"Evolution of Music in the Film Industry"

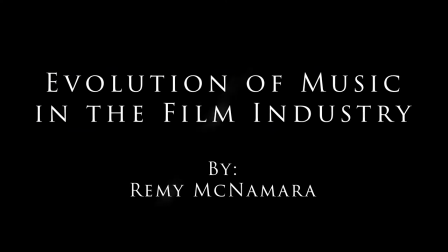Hello, my name is Remy McNamara. I'm a Digital Cinematography student at Full Sail University.
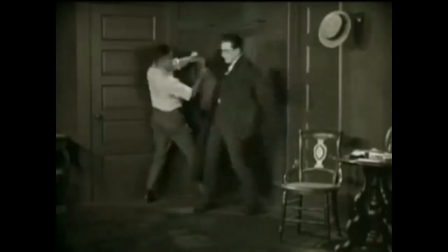Music has played a major part in the film industry even before actors' voices were heard.
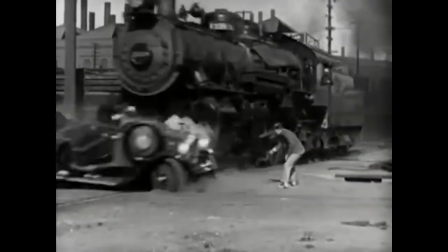During the silent film era, music was not recorded as part of the film reel, but a separate aspect that was played live in the movie theater.
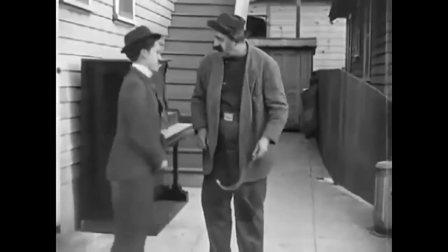Music was used to convey tone, mood, and help enhance the character's performance while increasing entertainment for the audience.
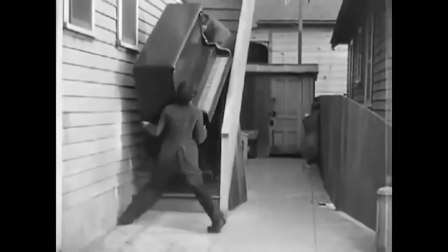During this time, there was not a set sheet of music or composition of how music was played during the film but improvised as the movie was played.
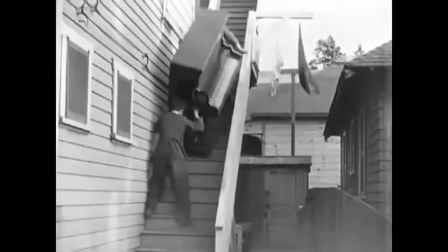It was with the introduction of sound-on-disc technology that the silent movie era would begin to fall apart. 1927, The Jazz Singer was the first musical film ever released using Vitaphone equipment and was an instant hit.
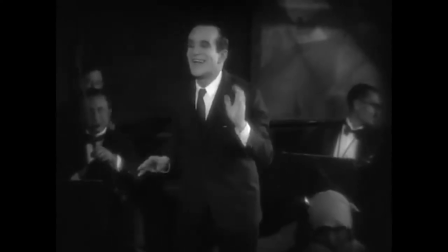Wait a minute, wait a minute, you ain't heard nothing yet. Wait a minute, I tell you, you ain't heard nothing.
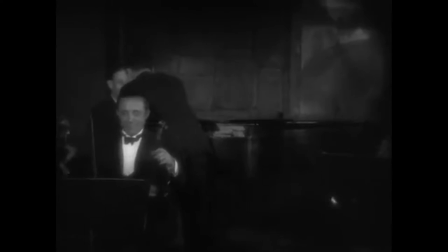This started a trend of musical films being produced at a high rate that would quickly overwhelm the audience.
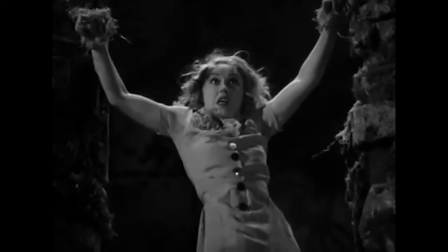As movies were continuing to progress and evolve with stop motion animation and special effects,
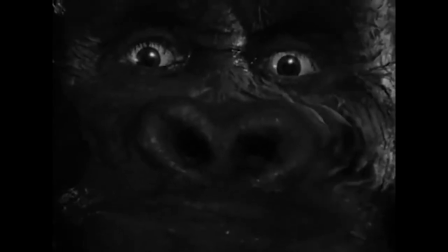Max Steiner would revolutionize music and movie with the classical scoring technique he created for the 1933 film King Kong.
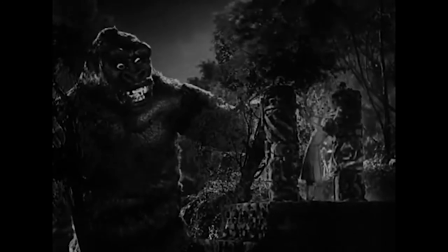This technique gave a way to place music to a film with even tone that would support and enhance the story.
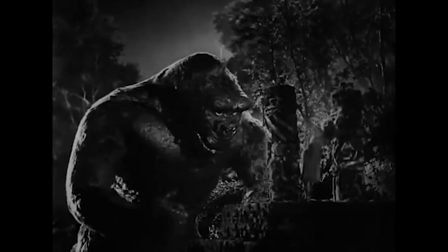Steiner would continue on to score the music for Casablanca as well as Gone with the Wind.
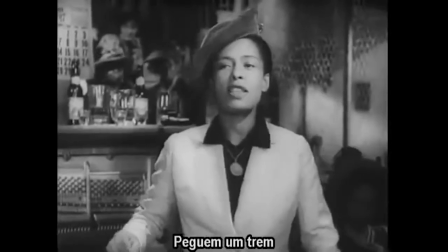In the 1940s jazz music would make its way into the movies. This is the first time that music from the mainstream entered into the movies.
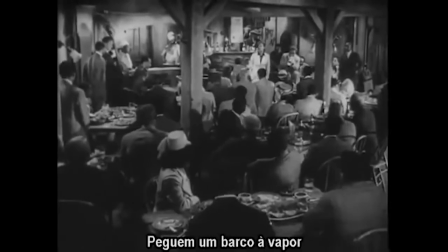Jazz was used to identify key locations and events such as New Orleans as well as paint an auditory picture of the character.
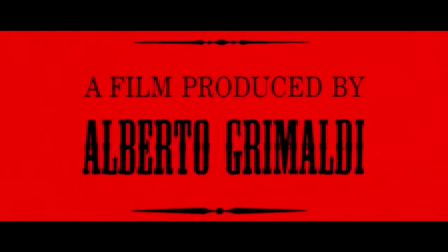In the 1950s and 60s the Spaghetti Westerns were born. Mostly relying on guitars, other string instruments and the Spanish trumpet.
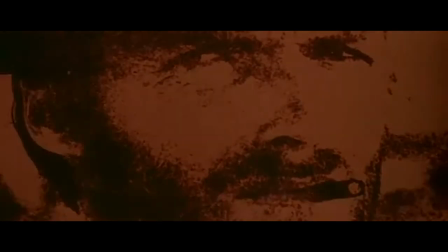This music was used to help sell a gunfight, horse chase, or train robbery.
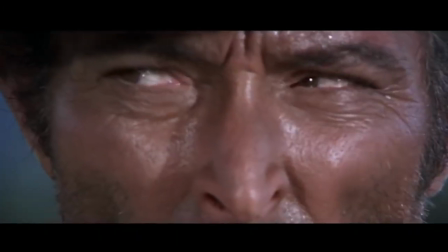The majority of the music reflects the scenery around the location or actors, usually long and drawn-out to help describe the empty desert or vast land.
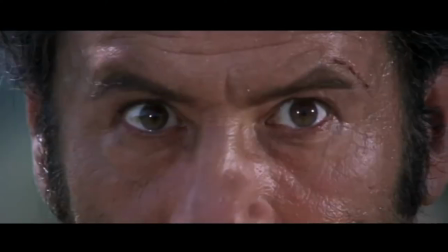One of the most famous composers for the spaghetti Western was Italian composer Ennio Morricone.
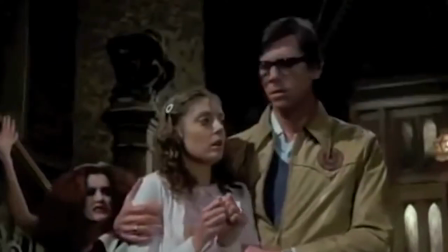After the spaghetti westerns.
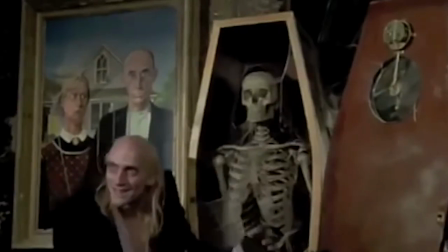Film would revisit the musical genre again with musicals like the Rocky Horror Picture Show,
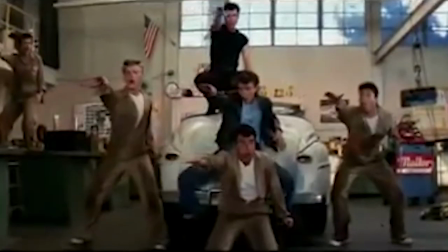Grease, and several others that continue to be made today.
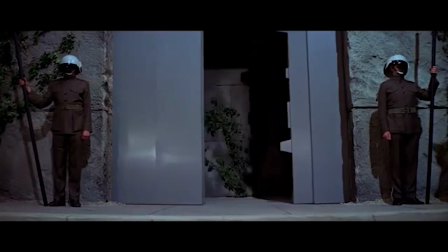During this time, film would also set their sights on the sci-fi genre.
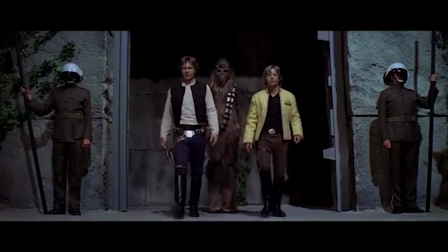Here, the use of the classical scoring technique would make a return with composers like James Horner and John Williams at the helm to catapult movies like Star Wars,
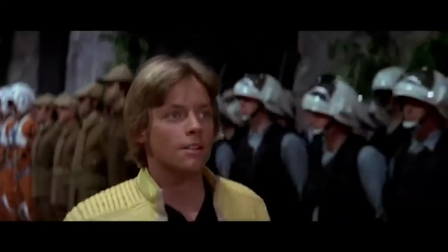Aliens, and others to the forefront of the sci-fi genre and forever change in the film industry as we know it.
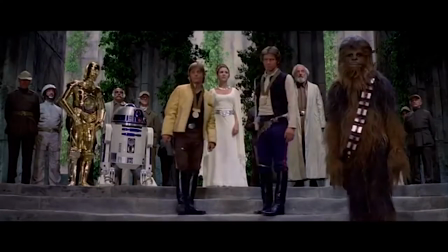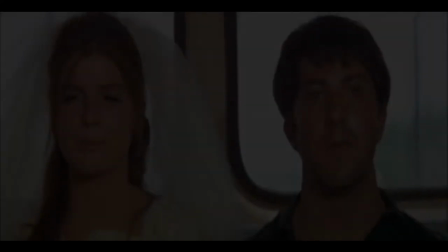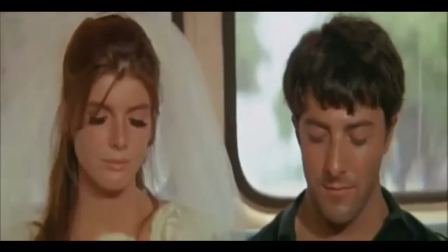Music in today's films contain a wide variety of techniques to not only entertain the audience, but to make them relate to and share a bond with the characters on screen.
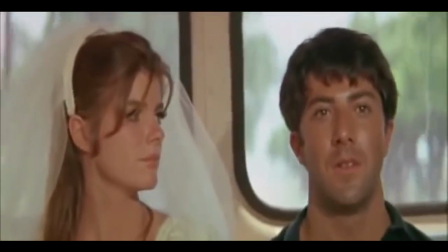Whether it's smooth and romantic for a love scene, tense and suspenseful for a chase scene,
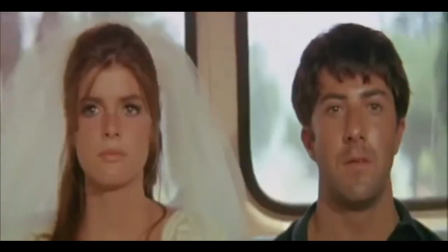or eerie for that perfect horror, music will always set the tone.